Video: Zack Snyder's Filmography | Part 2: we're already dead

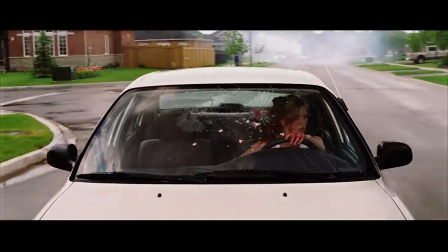So, continuing on our journey through the Snyderverse, let's look at Watchmen,
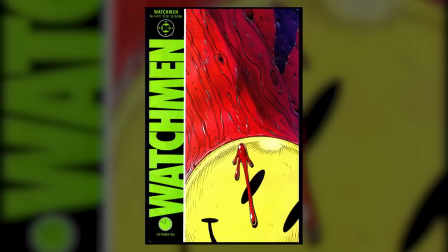and how the changes that Snyder made emphasize the idea that unilateral violence is not only necessary to get things done, but it's also cool and good.
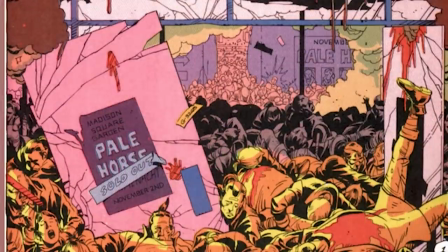In the original comic, Ozymandias fakes an attack on New York City, which ends up uniting the USA and USSR against a common enemy.
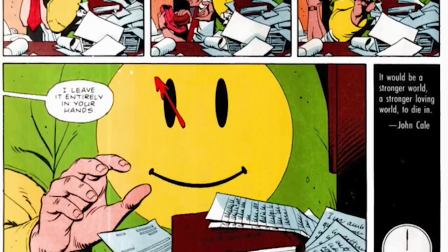But in the comic book, this moment of unity is undermined by Rorschach's journal ending up in the hands of a far-right newspaper,
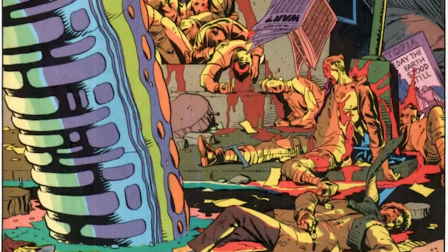telegraphing that the peace will not last, and that all the death and destruction that Ozymandias caused was ultimately for nothing.
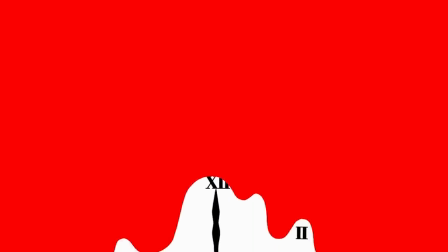The final image is the doomsday clock striking midnight, covered in blood. The ends did not justify the means.
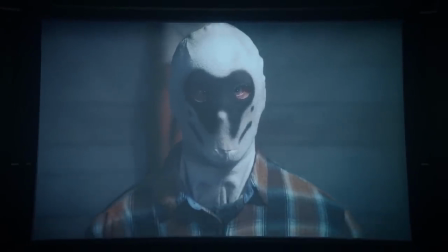Might did not make right. The terrible ramifications of Rorschach's journal ending up in the far-right newspaper is the entire basis for the Watchmen TV show.
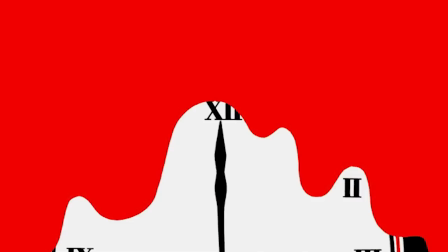However, Snyder's version eliminates the original visual of the Doomsday clock striking at midnight.
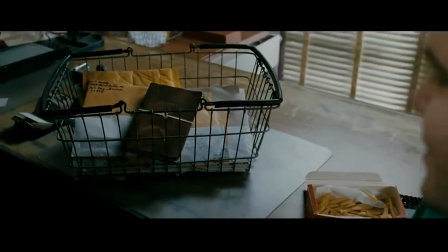Instead, we end on Rorschach's journal, and a line of voiceover that calls all the way back to the beginning of the entire story.
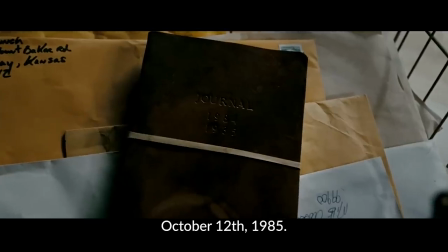Rorschach's journal, October 12th, 1985. Tonight, a comedian died in New York.
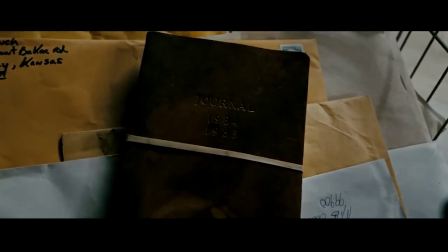Cut to black and cue the rockin' jams.
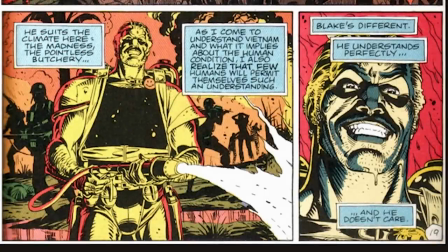Snyder's ending throws away Moore's point about violence begetting violence and the criticisms of nuclear deterrence.
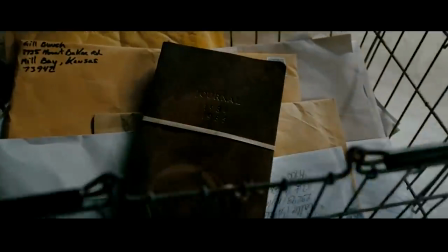Instead, it suggests that, whoa, we found the movie, guys! It's cyclical rather than final.
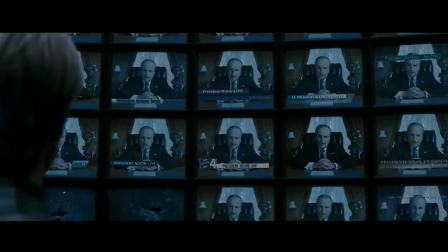Quirky and self-referential rather than a commentary on war.
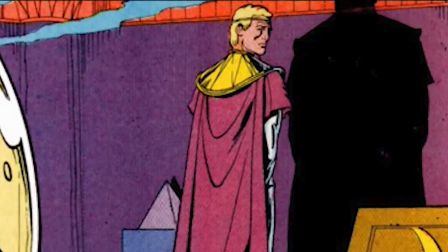Alan Moore was trying to tell us that the cold, calculating villain like Ozymandias was wrong, that mass murder begets mass murder.
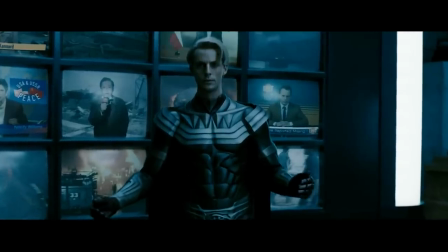Snyder's version is telling us that we need villains like Ozymandias, that mass murder is a fact of life, or maybe even necessary.
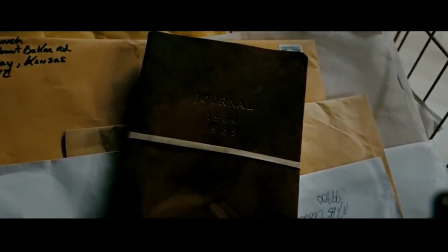It reduces the impact of the entire story to a simple pop culture artifact, rather than a dire warning about the dangers of unchecked aggression,
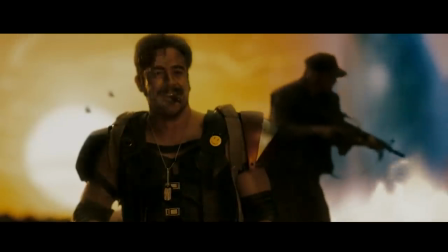which is hilarious, and by hilarious I mean sad, because the original comic book was critiquing our pop culture artifacts.
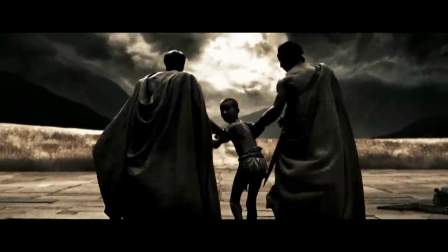Even Snyder's heroes have this, one of us has to suffer for the other person's life to get better mentality.
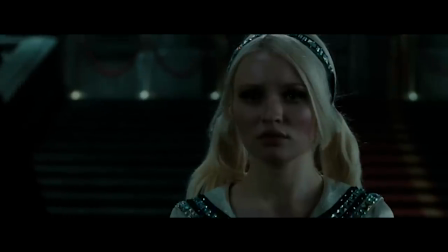Towards the end of Sucker Punch, Babydoll insists that the only way Sweet Pea can escape is if Babydoll sacrifices herself, knowing that she will be lobotomized.
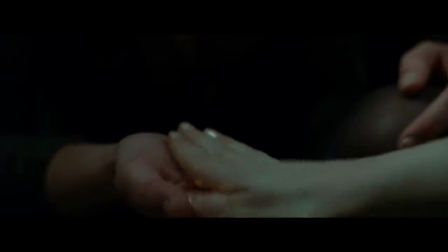I'm gonna walk out there, and when they come after me, you go, okay?
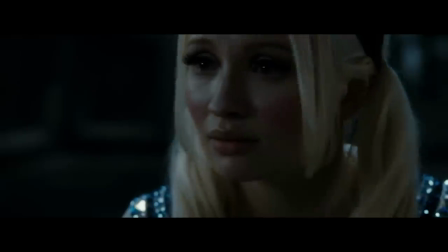There's gotta be another way. No.
Female empowerment.
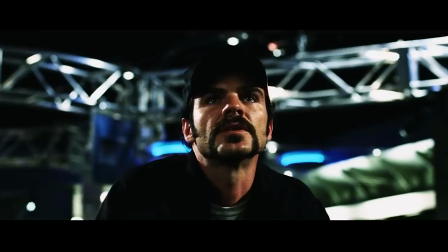His villains end up correct. His heroes display annoyingly selfish qualities.
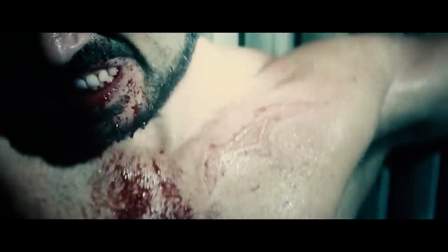It's like violence is characterized in these films as calculus, always using the ends to justify the means.
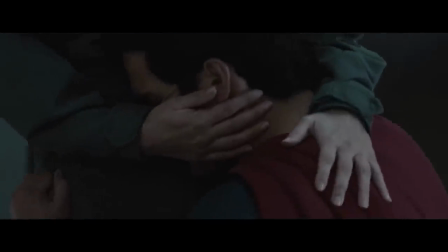As long as the outcome is X, then it's okay that a hundred buildings were destroyed and 3,000 people died in Metropolis.
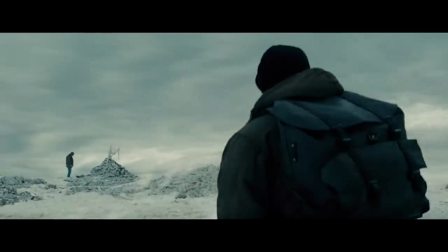This moral calculus is the entire point of the story in Batman v Superman,
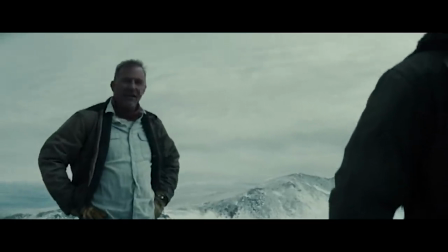where Pa Kent tells Clark about the time that he saved his farm from a flood, resulting in the destruction of the farm next door.
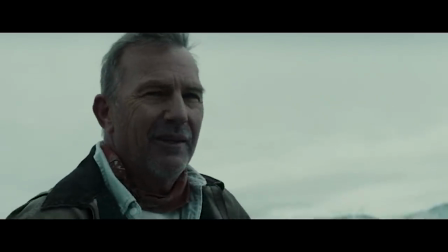We blocked the water all right, we sent it upstream. The whole Lang farm washed away.
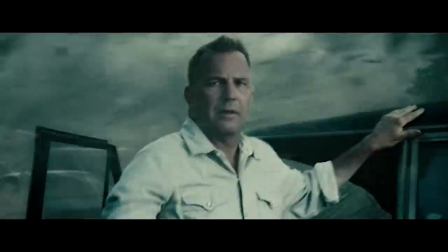While I ate my hero cake, their horses were drowning.
Somebody had to die. Somebody has to suffer.
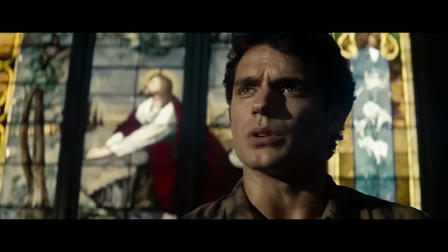There's no way to help everyone. Not even for a godlike superhero. Even though we've seen Superman literally turn back time.
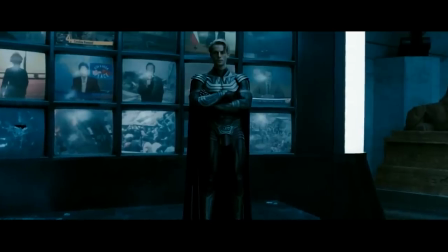You know what kind of hero makes that argument? The kind of hero who needs an excuse for when their actions end up hurting more people than they help.
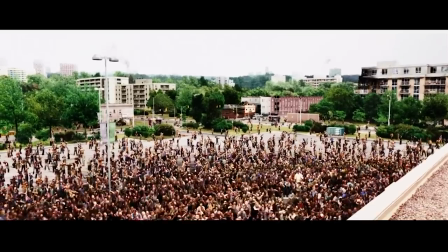The kind of hero who's covering up for how bad they are at their job. In this universe, community becomes meaningless because someone has to suffer in every interaction.
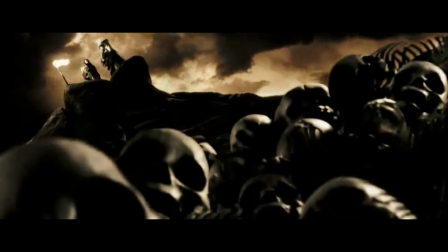You can't view your neighbors as friends and allies. You have to view them as sacrificial lambs for your own well-being.
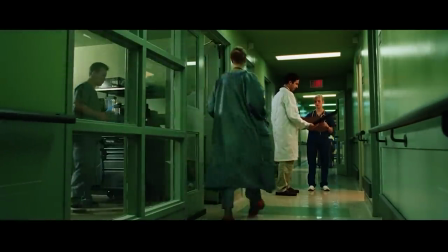This kind of thinking leads us to believe that things like universal healthcare are impossible because how could we possibly do something that benefits everyone? one.
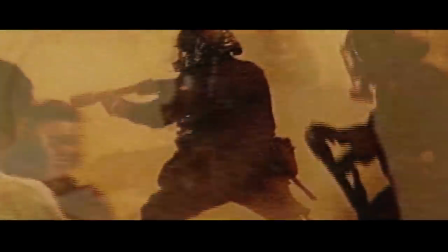It leads us to argue that there's nothing to be done about cops killing innocent people, because violence and death are simply to be expected.